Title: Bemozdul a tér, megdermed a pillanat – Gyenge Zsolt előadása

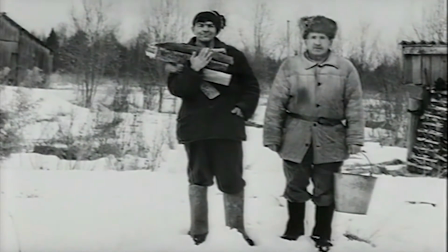750s
Egyrészt az egyik érdekessége ennek az, hogy a hangkulissza folyamatos, tehát hogy miközben vág, a hangkulissza folyamatos, vagy legalábbis folyamatosnak tűnik,
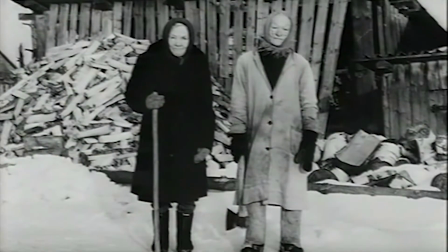761s
hiszen nyilván nagyon azonos falusi vagy tanyai helyszíneken járunk, ahol nyilván egységes a tér,
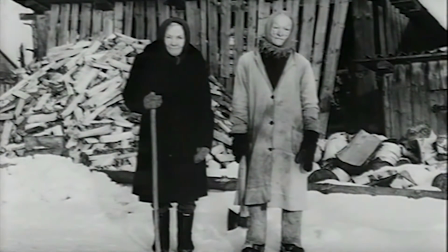769s
de közben persze nyilván időben és térben valamilyen helyszínek között ugrunk, a helyszínek nincsenek megjelölve. Amit én itt izgalmasnak tartok, az az, ahogyan az a kitettség, amiről az előbb a Nagy András futók kapcsán beszéltem,
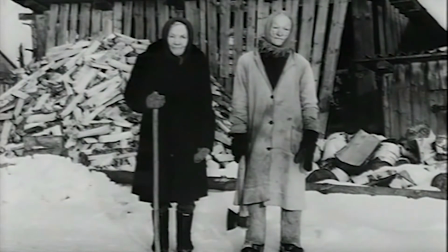786s
hogy azt ő a fotóban, a filmezés révén valósítja meg. Tehát nem az van, hogy elkap egy pillanatot, hanem ezek az emberek talán kifejezetten fényképhez készülődve a gép elé állnak,
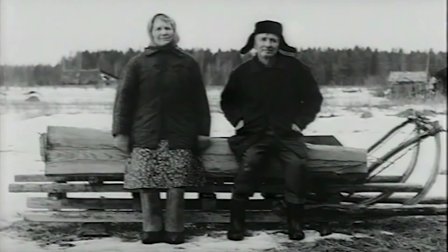802s
de azáltal, hogy ő kitartja ezt a pillanatot, ezáltal a kitettség a megfigyelés révén valósul meg, vagyis hát nem a fotó, hanem a film nézése által, és a szemlélődést, amiről azt mondtuk, hogy ugye a fotó megragadja a pillanatot, majd aztán lehet nézni tovább,
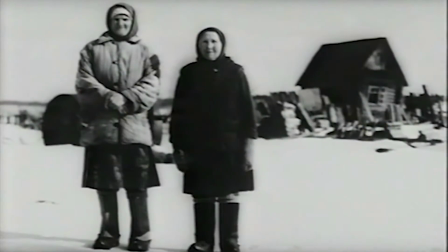822s
aki ameddig akarja. Itt a szemlélődés helyzetét beépíti magába a filmbe, és pontosan ez a szemlélődés, a kitartottsága ennek a szemlélődésnek lesz igazán revelatív ereje. Tehát ahogy nézzük ezeket a képeket, egyre inkább látjuk, hogy és ahogy így halad előre a filmek,
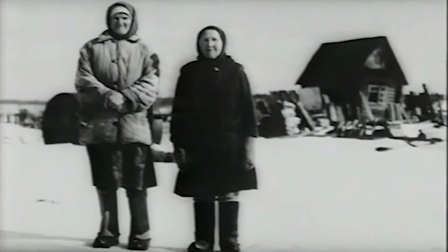841s
hogyha ezt moziban látja az ember rendes felbontásban, akkor lehet látni ezeket az arcokat, ahogy a fotóz beállt
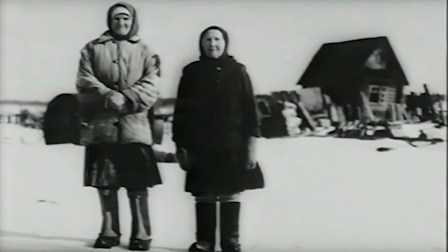850s
arcok, a mimika elkezd meglazulni, vagy megfáradni a mosoly, vagy a póz,
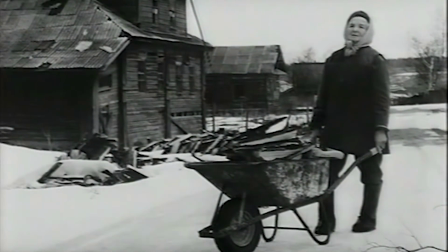858s
ahogy kiengednek az izmok, és hogy ahogy egy finom toporgás helyenként elkezdődik, tehát hogy ez a kitettség, ez a szemlélődés révén jön létre, a szemlélődés, amit integrál a film a maga szövetébe.
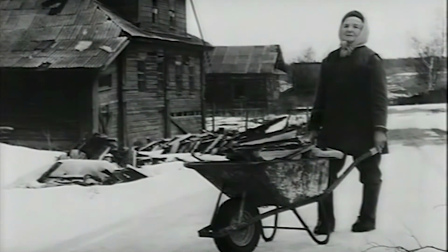875s
Tehát szemben a fotóval, ahol ugye externális, tehát hogy nézem, amíg akarom.
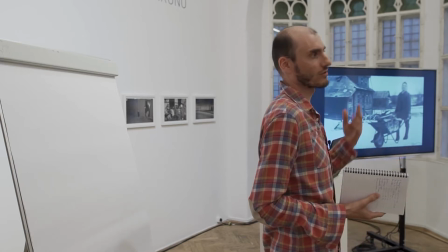880s
Itt maga a szemlélődés állapota és tartama, ami talán most lehet már nem volt több tovább,
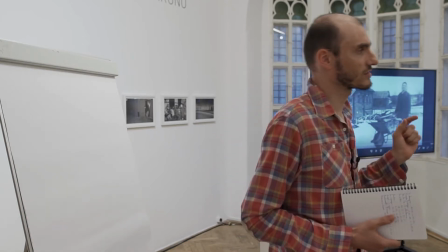885s
és a tartama, tehát a szemlélődésnek a tartama válik fontossá.
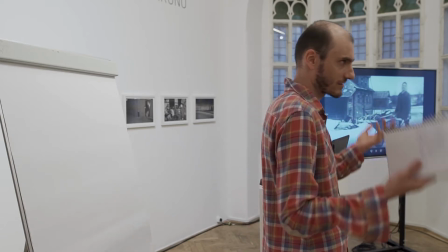891s
Nem véletlen azt gondolom, hogy egyébként a kiállításnak is Kronó a címe, és ezért is gondoltam, hogy hát olyan filmekkel kezdjük, ahol ez a megfigyelésnek az szánt idő válik elsődlegessé. És hogy itt nem víz semmit a véletlenre, illetve addig nézzük mi is, ameddig ő figyeli. És pontosan a megfigyelés, a beépült megfigyelés, a filmbe beépült megfigyelés teszi ezt, hozza létre szerintem azt, amiről ez a film szól. Hogy valami fajta megismerést, vagy revelatív helyzetet csak azért tudunk tapasztalni,
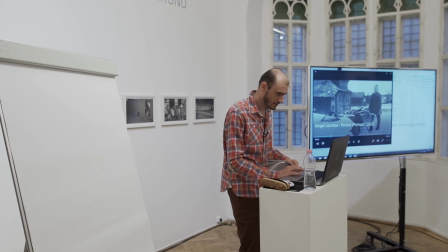930s
mert ez a filmkép így néz ki.
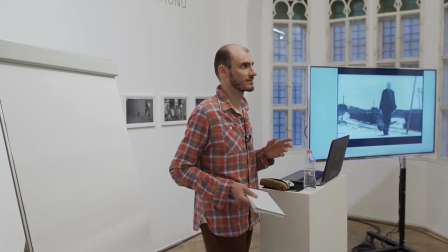936s
És mert hogy ott tart bennünket bizonyos ideig. Nem is az a lényeg, hogy minket ott tart.
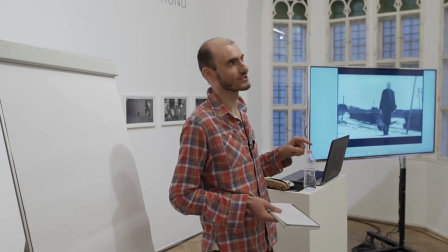942s
Ott tartotta a kamerát is az emberek előtt.
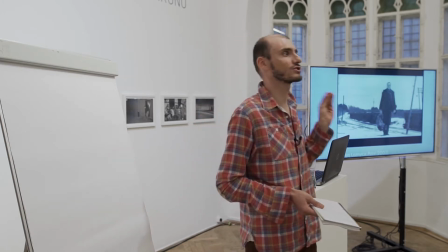946s
Egyes szereplőknél még szinte az is érzékelhető, ami persze már valahol az etika
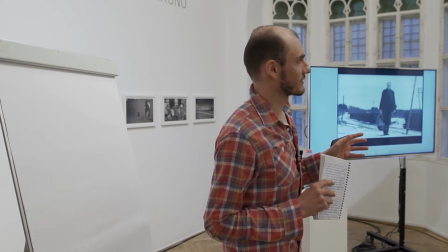953s
határai, fotoetika határait is érinti, hogy mintha már azt éreznék, hogy jó, hát akkor elkészült nem a fotó, de hogy nyilván film forog,
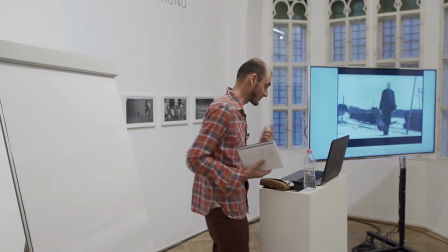962s
és hogy rászánja az időt.
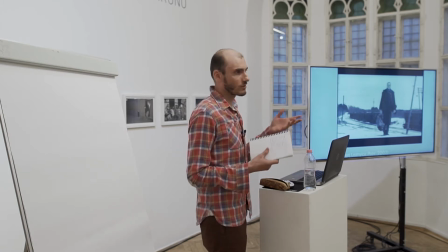966s
Tehát Judit is elfelejtettem mondani, meg én biztos elfelejtettem,
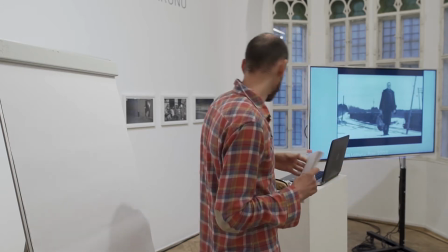972s
hogy bármikor meg lehet állítani és kérdezni, mert különben addig beszélek arról, ami engem érdekel, amíg véget ér, lejár az időnk.
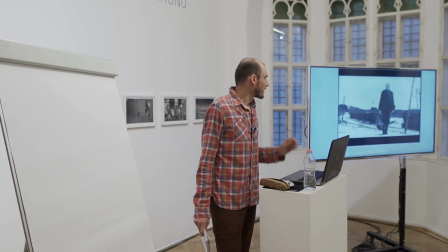982s
Úgyhogy időként így megállok, és akkor kinézek. Jó, mert hogy, tehát hogy így jön be igazából az időkérdése,